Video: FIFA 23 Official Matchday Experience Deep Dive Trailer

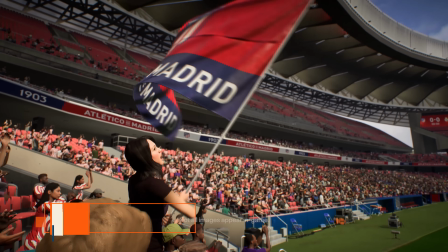Well, a commentator always benefits from incredible production values, and today we're going into what makes FIFA 23 look and feel better than ever.
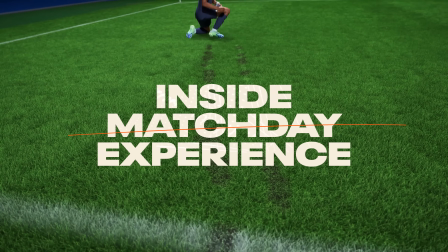Over to Shauna and the FIFA 23 producers to tell us more. Thanks, Derek.
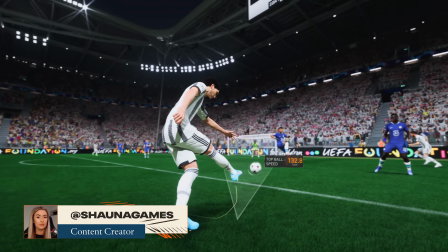I'm here with the development team, Fab and Adriana, and we're talking all things FIFA 23.
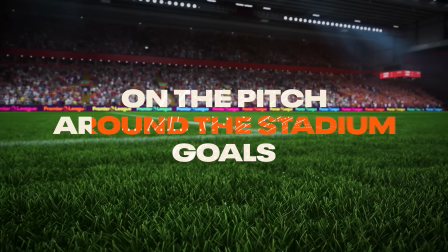We're going to tackle what's new on the pitch, around the stadium, and my favorite, scoring goals.
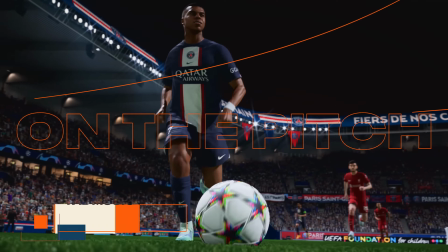Fab, what are you most excited about? Well, by far, the pitch is our biggest improvement visually in the game.
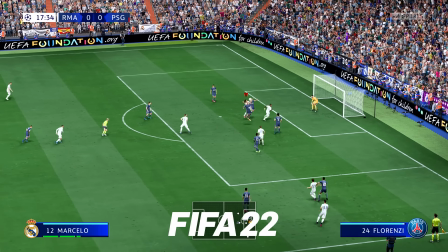We really looked at leveraging the power of the new hardware to make it look as realistic as possible.
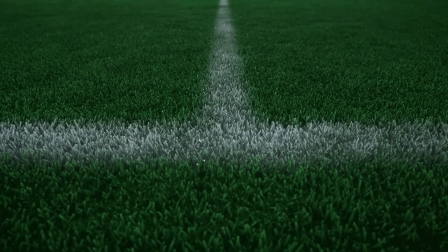Where we went in and we tuned the length of the grass, the color of the grass,
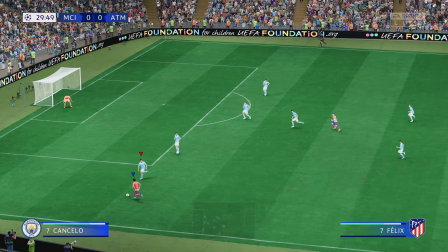we even show some of the dirt on the grass when it gets torn up through either a slide tackle or a knee slide.
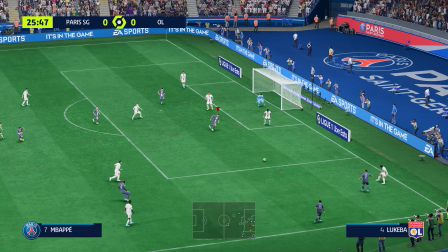So we really kind of bring that pitch to life. So will I be able to see Mbappe's knees in the pitch?
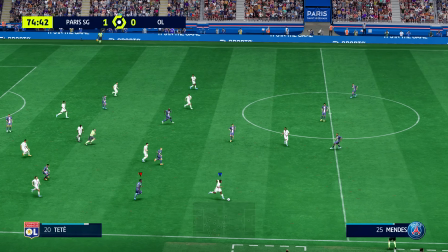Absolutely. You can see him slide and leave a trail. And what's really cool is, say you do that in the first half,
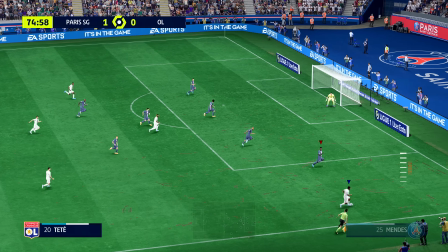you'll see that trail in the second half as the degradation will stay on the pitch throughout the course of the match.
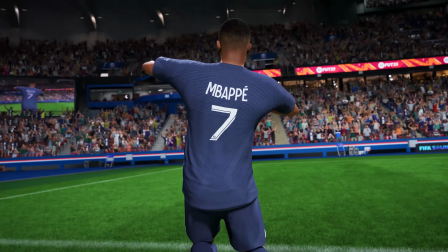And you can kind of beat it up from kickoff to full time. And it just really makes the pitch feel like a living, breathing piece of the environment.
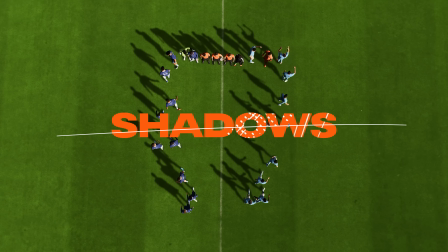So it's super cool. I just, I'm gobsmart with the shadows and how real it looks.
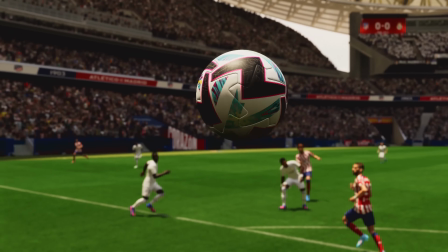Yeah, so what we've done is also look at exaggerating the shadow on the ball so you'll see more shape on the ball itself exaggerating some of the shadow on
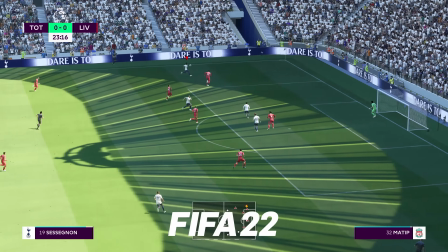the players themselves so they feel a little bit more connected with the plane surface it just makes everything just feel more in tune thanks
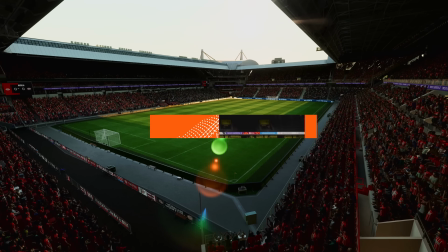guys the pitch looks absolutely amazing so that was on the pitch now let's talk about everything surrounding the pitch so
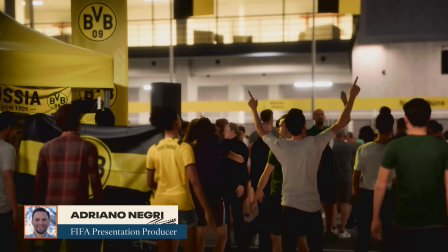can you guys tell me what's new in pre-match one thing i'm really excited for our pre-match build-ups so what What we're doing is using quick cutting,
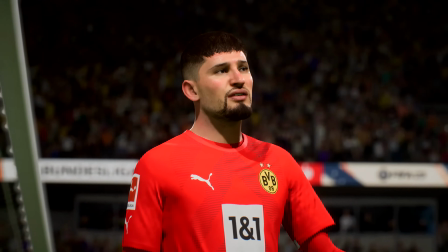fast paced cinematic language and elements to create really cool hype videos that you'd see by any kind of high-end sports broadcaster.
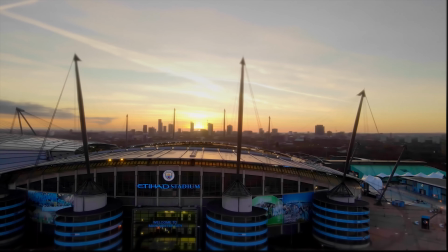So what that means is cinematic scenes of fans descending upon the stadium, drone shots of that stadium, really good flashback moments on the pitch as well as manager interactions.
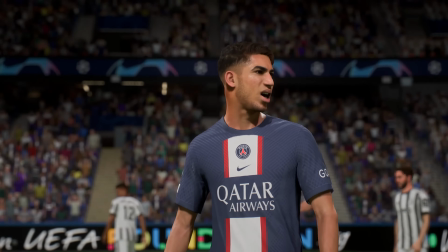And on top of that we're using brand new commentary takes as well as really cool music to kind of tie that all together into a really emotional pre-match build up.
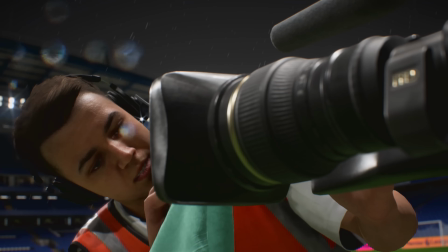It always has the feeling of judgement day when these two massive London clubs collide.
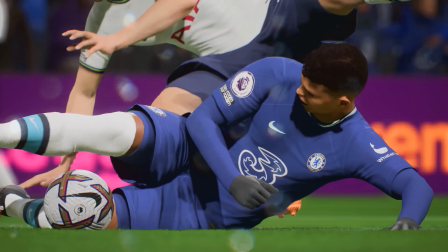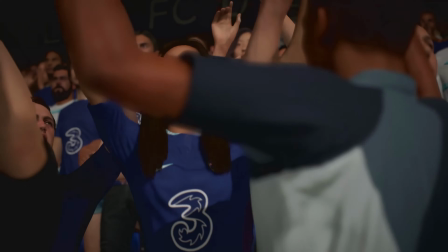It is Chelsea and Tottenham who will prevail.
Oh wow, that sounds amazing.
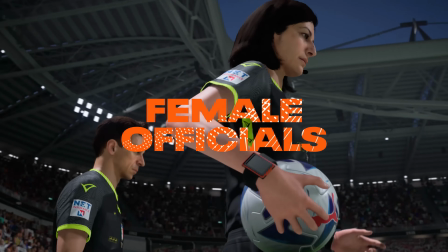What else have we got? So next up is our female officials. So we're bringing a lot more diversity to the game this year.
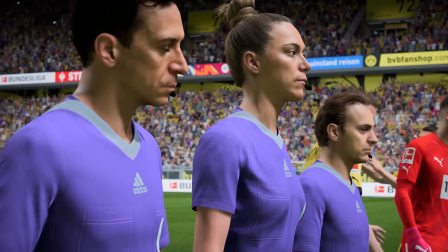Not only are we improving the visual quality of our female officials, we're also adding the ability to assign these for the first time ever to some of our men's competitions in the game.
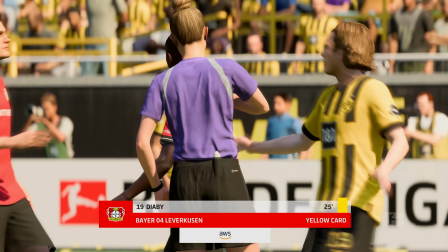So this means that some of our competitions that use both male and female referee crews in real life, we can actually replicate that out properly in the game.
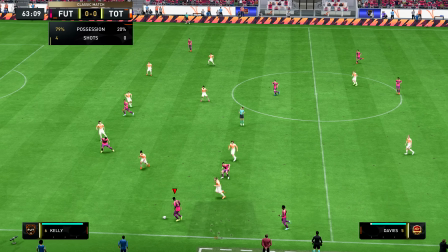On top of that, we're also able to assign both men and women referees in some of our most popular game modes such as FUT and Pro Clubs.
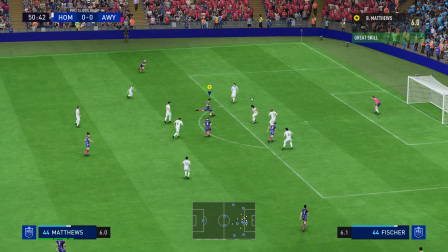It's happening in real life and it's happening in the game. I love to see it. So next up is our new trainer.
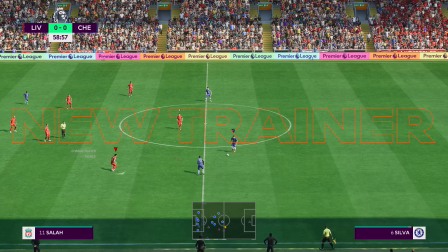Really excited about this is this is a way that we can remove barriers from new players coming to FIFA.
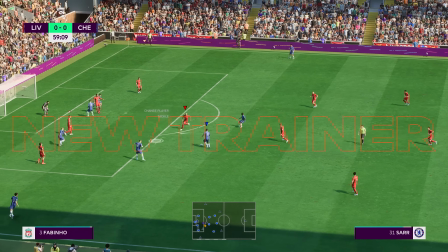This is a brand new tool set as well as revamped visuals to our trainer to make the trainer more intuitive, sleek, and modern.
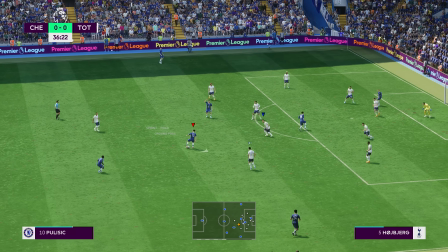Good technique displayed. The net is staring him in the face.
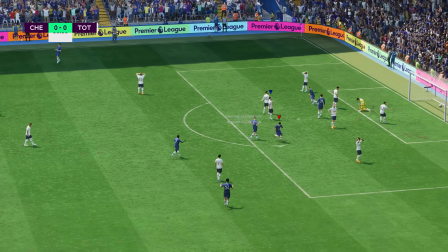There it is, and he could scarcely have had an easier finish.
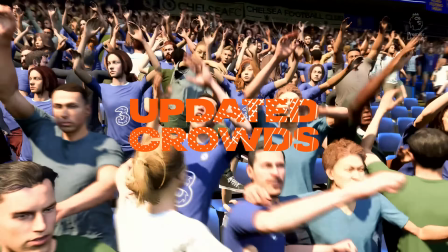What I can see is the crowd looks absolutely amazing. Yeah, we've taken some really meaningful steps to improving how the crowd looks.
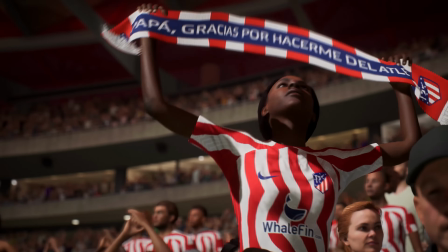So what this means is kind of, you know, more crowd heads, more crowd body types,
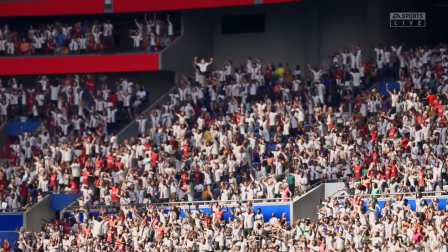more crowd clothing items to really make that crowd feel natural and more varied in the game.
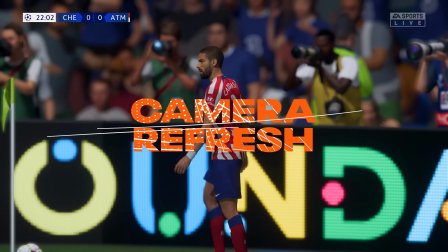Yeah, so the next piece I want to talk about is our camera refresh. So one of the key innovations we've seen in the sports broadcasting field over the last couple of years is the use of shallow depth-of-field cameras.
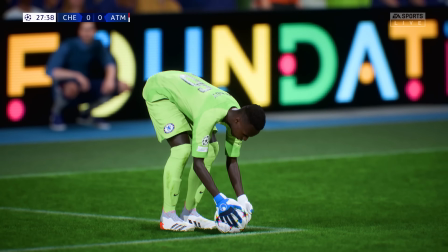So what we've done, and we look at our camera set, and we've kind of upgraded and refreshed our cameras using these new cinematic lenses.
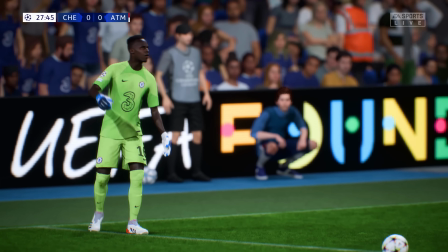On top of that, we've tried to make moments feel special, such as goal kicks and corners.